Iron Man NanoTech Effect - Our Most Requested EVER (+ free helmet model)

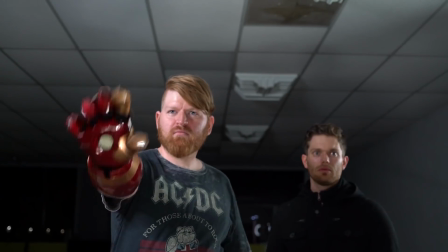Talk to the hand. Get lit.
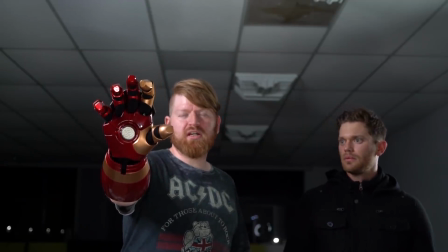You repulse me. Have an ice day.
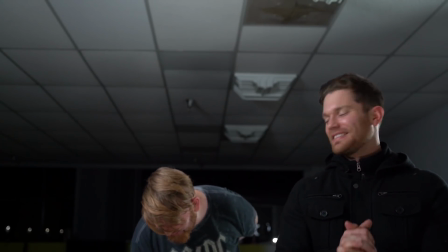We're not using that, but I liked it.
Now onto the larger components.
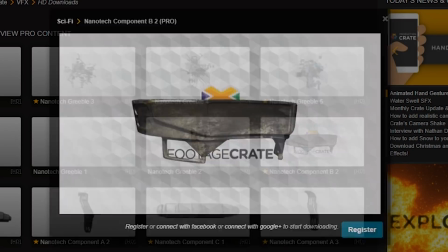Again, these can be found in the sci-fi section of Footage Crate. However, if you want a little more customization and you are a Production Crate Pro member,
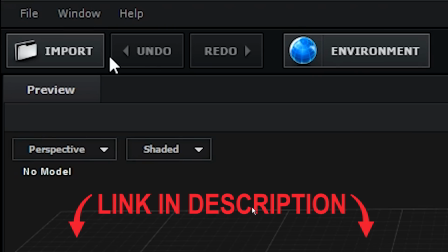you can find a link in the description to download these as OBJ sequences and drop those
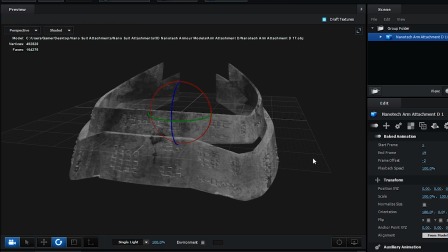into Element or another 3D program to render those out at your own custom angles.
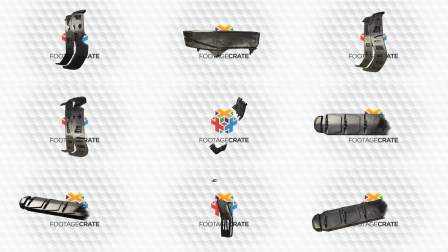If you are a 3D artist, you can just make your own. We're going to just use the pre-made ones from Footage Crate for now.
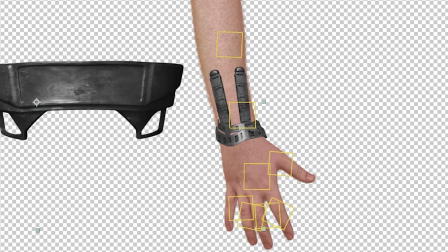Placing these in is gonna be pretty easy and fast. Just drop a bunch of them into your comp and rotate and scale them until they look good on your arm. And then go ahead and just parent each one to the track null that they are closest to.
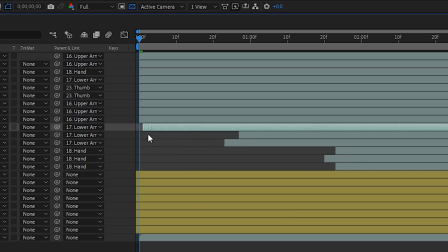Finally, slide each of them in time until they match up with the small greeble layer.
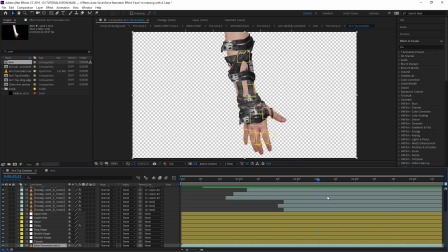We wanted the lighting on these to look a little more cohesive with each other and the rest of the scene, so we
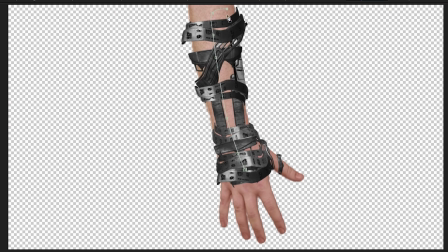pre-comped them together and drew two masks. One of the masks was thin and kind of in the middle, but more towards the front, and we drew another one around the edges.
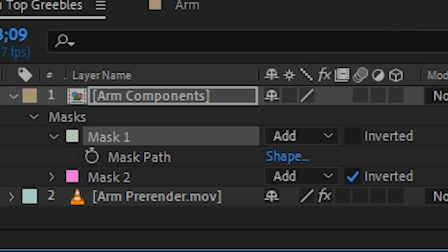On that second one, we checked the invert box. effects. We then applied two exposure effects.
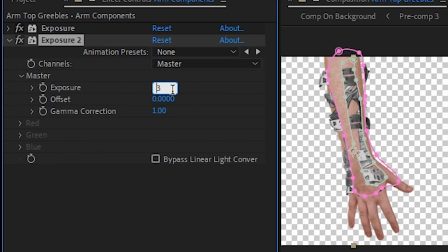One we turned up and the other one we turned down. Turned down for what?
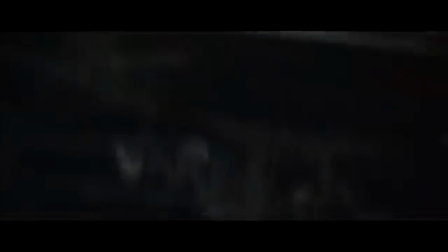You'll see.
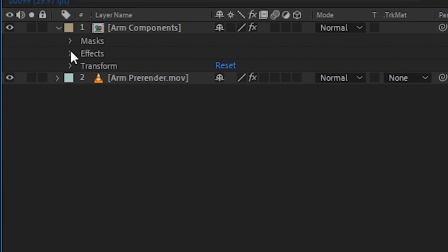In the effects menu on the timeline, we opened up the properties of both exposure effects and then clicked the plus sign next to the compositing option.
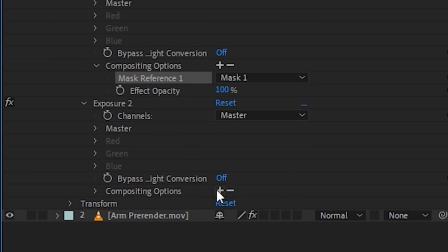You got the giggles. I do. On the second exposure effect, which is the darker one, we set that to use the second mask.
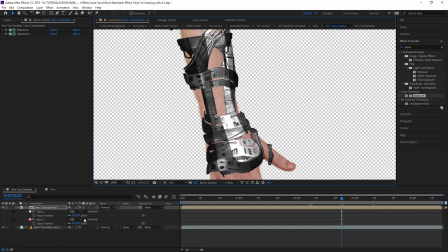This gives us a highlight and a shadow. Now we just feather out the masks until they look au naturel.
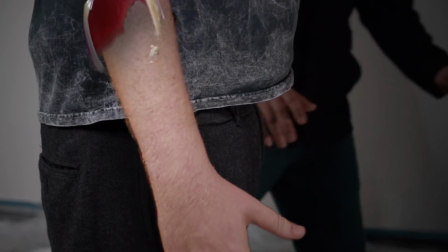Ooh, is that English? Now we can move on to the gauntlet itself. Fun.
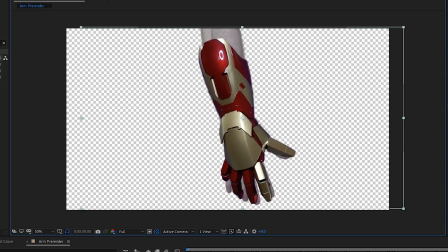Key that footage and line it up with the arm as best you can. It might be tricky.
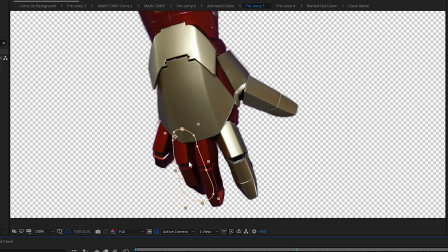We actually ended up having to cut off the fingers and animate them into place to get them to match up. You guys, if you're gonna do an effect like this, just be aware that problems that you didn't expect might pop up and you'll have to deal with them. Yeah, I'd say shoot multiple takes so you have multiple options. For sure. Yeah. Once that gauntlet is all lined up, pre-compose it.
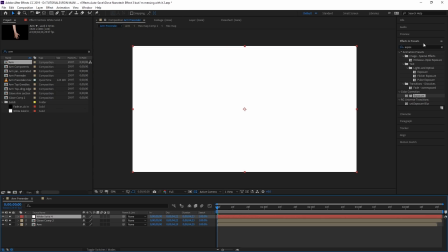We'll make a simple map for it. We'll start with a white solid and apply a linear wipe transition to that.
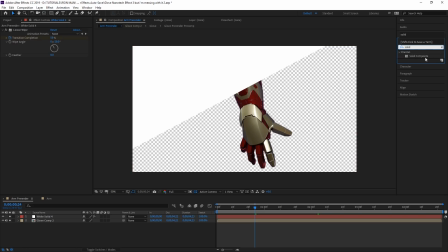Over that, we'll apply a solid composite effect. That's a solid composite. Change the color to black.
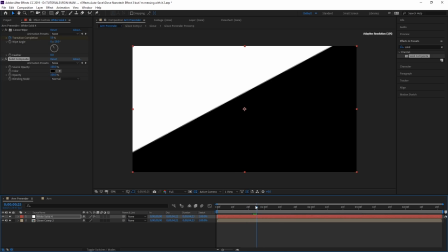Now we have a simple black and white transition. You guys like lame jokes? Subscribe.
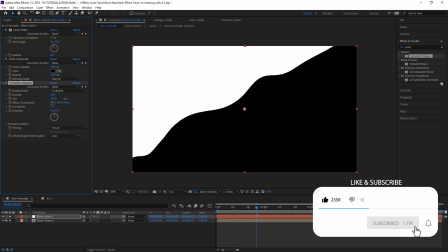We could put a turbulent displace effect over this to make it look a bit more organic.
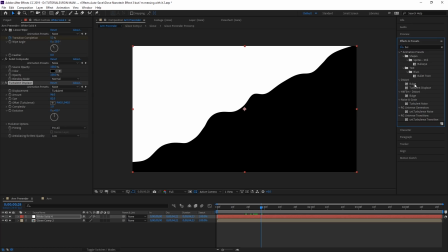We can also put a couple of strategically placed bulge effects to make it look a bit more just like you did with your Facebook photos.
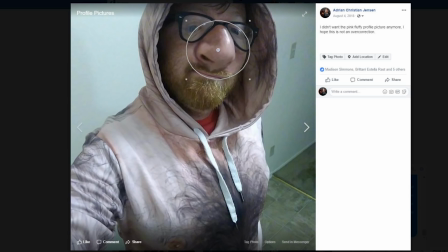What? I saw calling you out. Just gonna make it look a bit more 3D.
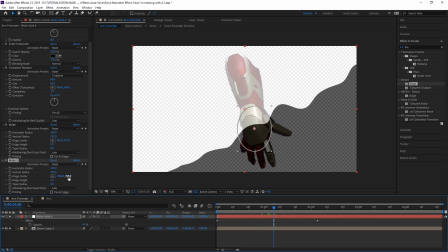And now here comes the cool part. Actually, can I do it? You wanna do the cool part?
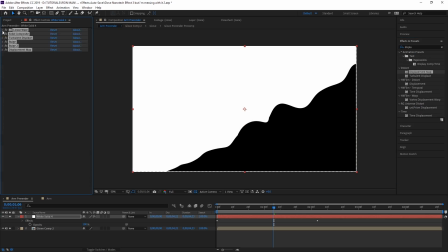Yeah. Alright, go ahead. So sweet! If we apply a displacement map effect over all of this, we're gonna use that gauntlet itself as the displacement map layer.
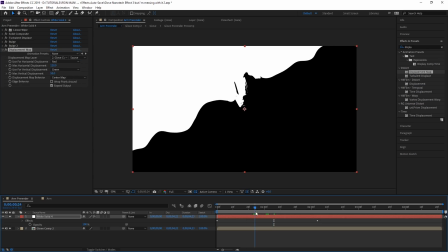Whoa, how's that? Mind blown.
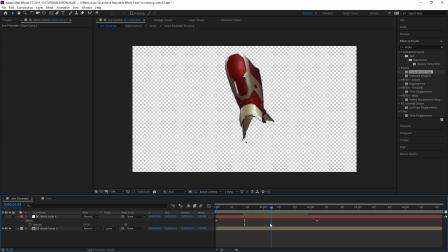Since the gauntlet has different color panels, we can turn this up enough and it's gonna make the red and gold parts of the gauntlet look like they're coming in separately.
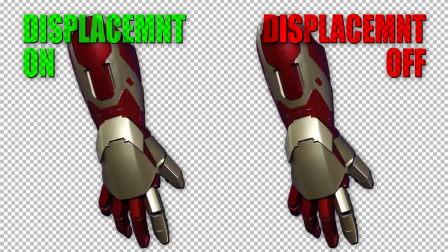Oh, that is cool. We got tricks. You like tricks? We got tricks.
This might be the new secret headquarters.
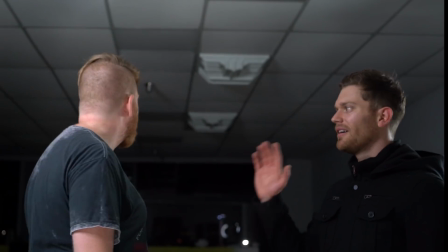That's actually really convenient. Ah, good job. I got that way. Chris?
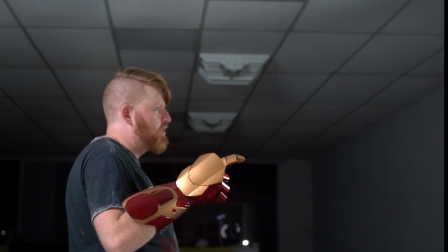You good? I'll be down here.
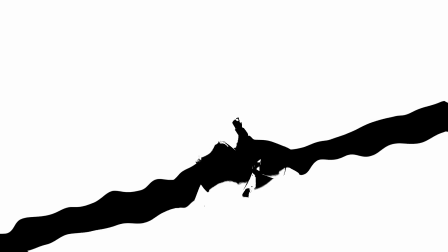We can make a second version of this mat with another linear wipe effect and use it to get just the edge of the gauntlet.
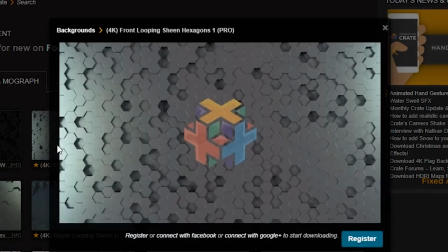On Footage Crate, there's some animated techie hexagon backgrounds. We can just grab one of those and shrink it down small and add a motion tile effect.
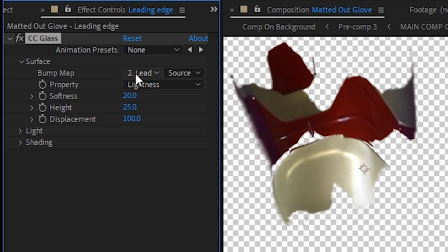And we can use that to drive a CC glass effect on just this edge to get some hexagon looking highlights.
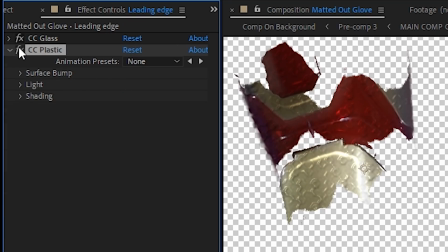We can also apply an instance of CC plastic to get some additional highlights.
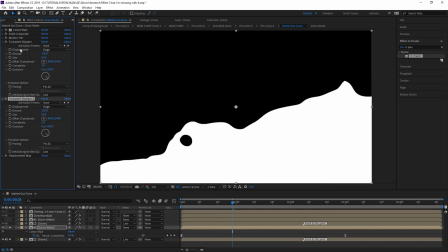Then we can make a duplicate of the gauntlet and its mat and make some changes to it and color the gauntlet a dark red.
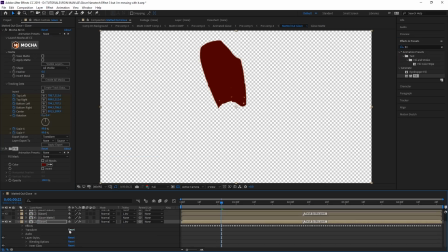Using a dark inner glow like we did before on the arm displacement map, this is gonna give us an interior to the glove that we can use to make this effect look a little bit more 3D.
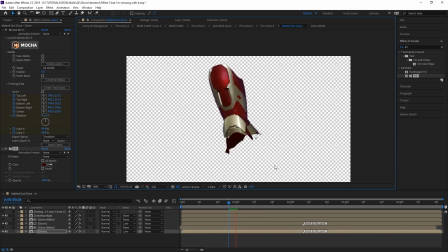A little bit more 3D.